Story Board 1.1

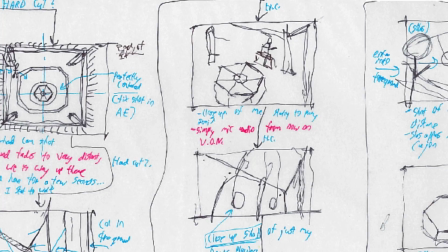Maybe there's some mixes of close-up shots. This is the next one.
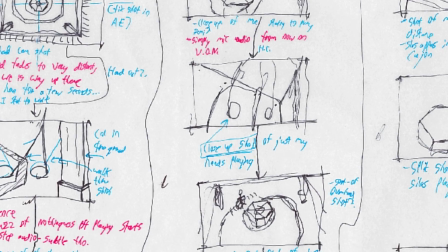Close-up shots of just like the hands and a zoomed-in portion of the cajon, zoomed out, and then zooming out to show me alone.
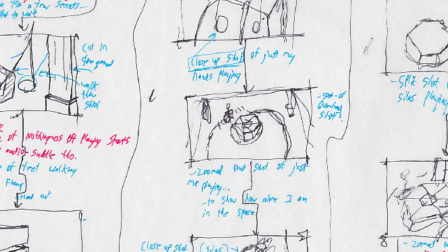Just me in the open atrium and the echoing sounds. I guess that's this next one. Show how I'm alone in the space, is what I wrote. Next up is Silas.
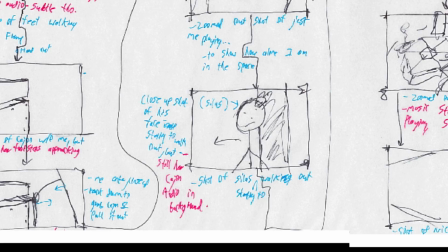So maybe the close-up shot of Silas standing by the edge, by the column, waiting to come in, or starting to walk out. But here, you can still hear the cajon here. Maybe a little faded, maybe not. Maybe I'll ask Mike to help with the sound.
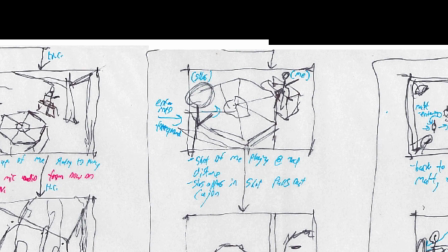Okay. And then Silas will come in. Maybe a shot from behind him, seeing me playing and seeing him pull out a cajon. Silas like comes into the shot while I'm playing. That would be cool if I had it.
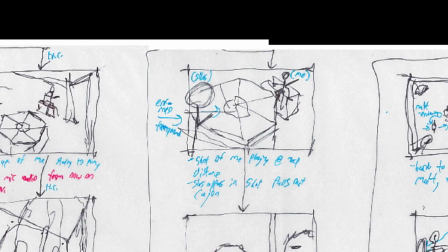Then here it gets a little vague. I guess I thought a little too much about the beginning and not about the rest.
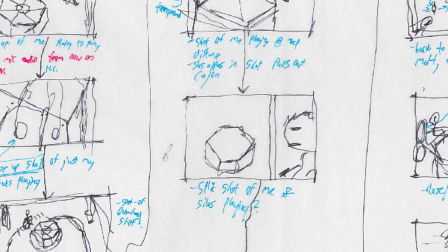Silas. Maybe some split shots. I don't know if that's a good idea. Kim on one side, B on the other, or a close up and a far out shot of both of us playing.
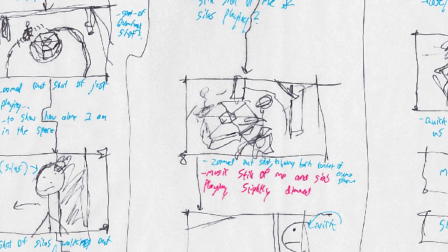And then we'll have to zoom out slightly to bring back the corner of the enter inch space.
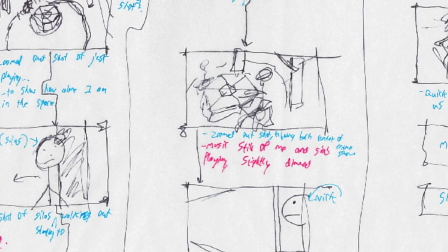I'm not sure what that means. But the next two people, Nick and I think it's Phil, enter at the same time.
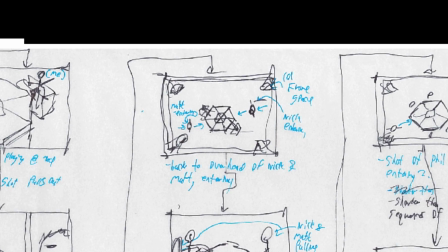Maybe we'll switch back to the overhead camera and use some close-up shots of their face right before they enter, and then overhead. And throughout all this, I have to find a good... So I have 5 audio takes. Some of them, the drumming is good.
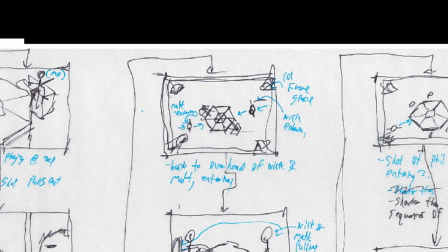Some of them, the drumming is pretty bad. So I want to mesh them together so that you don't notice that there's 5 different takes of the audio. I'm not sure if... Right now I have all the audio and video of the different takes lined up, but maybe it doesn't have to be.
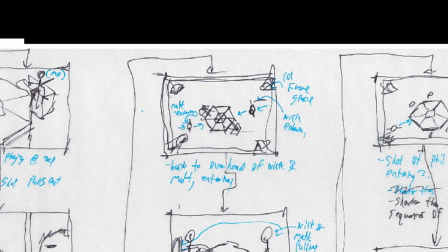I'll just take the cool sounding parts, especially for the beginning. I think it can sound kind of meh in the middle, and I'll explain why. So yeah, the other 2 guys enter. This is what I have from the overhead camera, and then
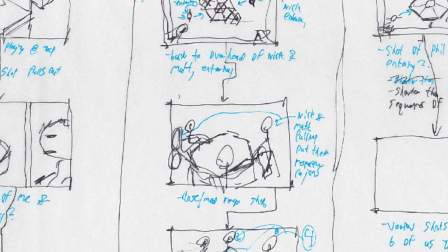some close medium range shots of Nick pulling up a cajon and everybody drumming.
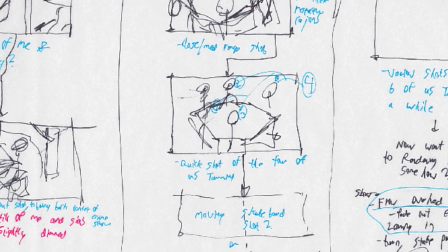Quick shot of the 4 of us. Then I have something about a moving skateboard shot.
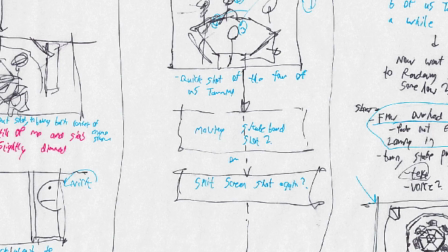We have some lowdown. We taped like a GoPro to a skateboard and rolled it around and had some cool shots.
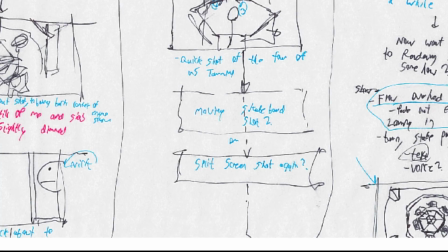I don't know if this is the time for that. Maybe some more split screen stuff. That's not really thought out.
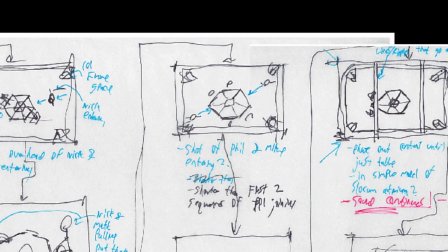But it won't be too long until the 5th and 6th people enter. Shots of... I have it as Phil and Trey, so it must have been Sungho and Nick before.
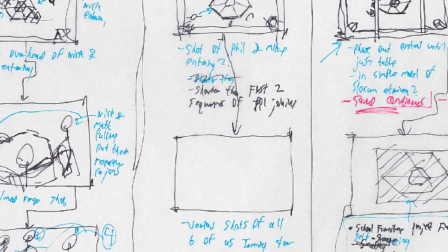But a couple shots of us all jamming once we all sit down. I haven't thought too much about it.
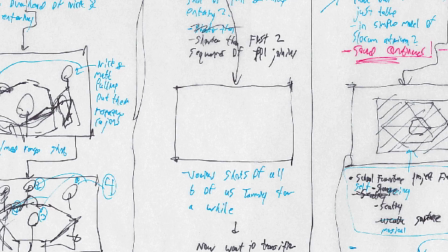I think it'll just play out. It'll be more... I'll play with the film and see what happens.
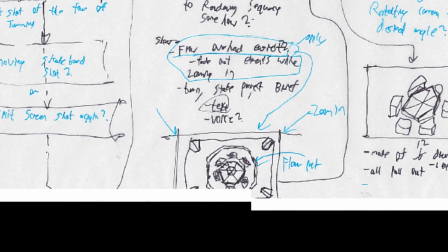And now, somehow, once we're all playing, this part I don't know.
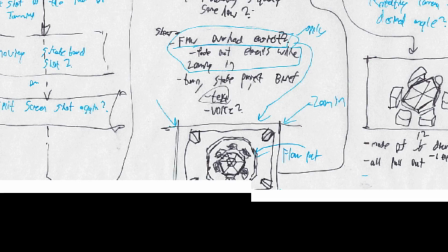I want to transition into some sort of rendering sequence, because the next part of this film, I want the music to continue, but the music isn't that good. It's just improvisation. We didn't really plan it. So I'll keep some of the good parts in the beginning, save some of the good parts for the end of the sound. But in the middle, I'll just kind of play whatever,
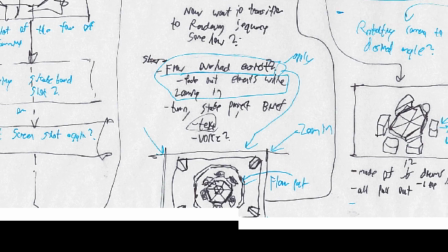and somehow transition from this shot of us playing to a rendering, a 3D rendering of the cajon table,
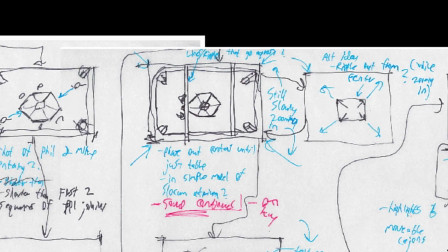or maybe some sort of sketch where we can explain how it works. And basically, the stuff I said at the beginning of this video, of the storyboard, I want to show once we transition to the...
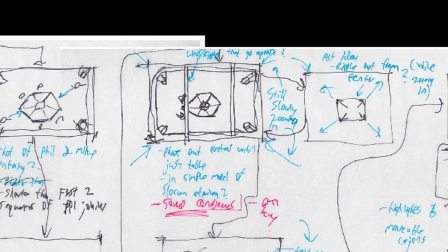once we transition to the cajon table video. Actually, I have that drawn out, so I'll keep going. Overhead. Elements. Apply. Turn. I'm not sure what this means. Well, eventually you see all 6 of us from above, which is a cool shot.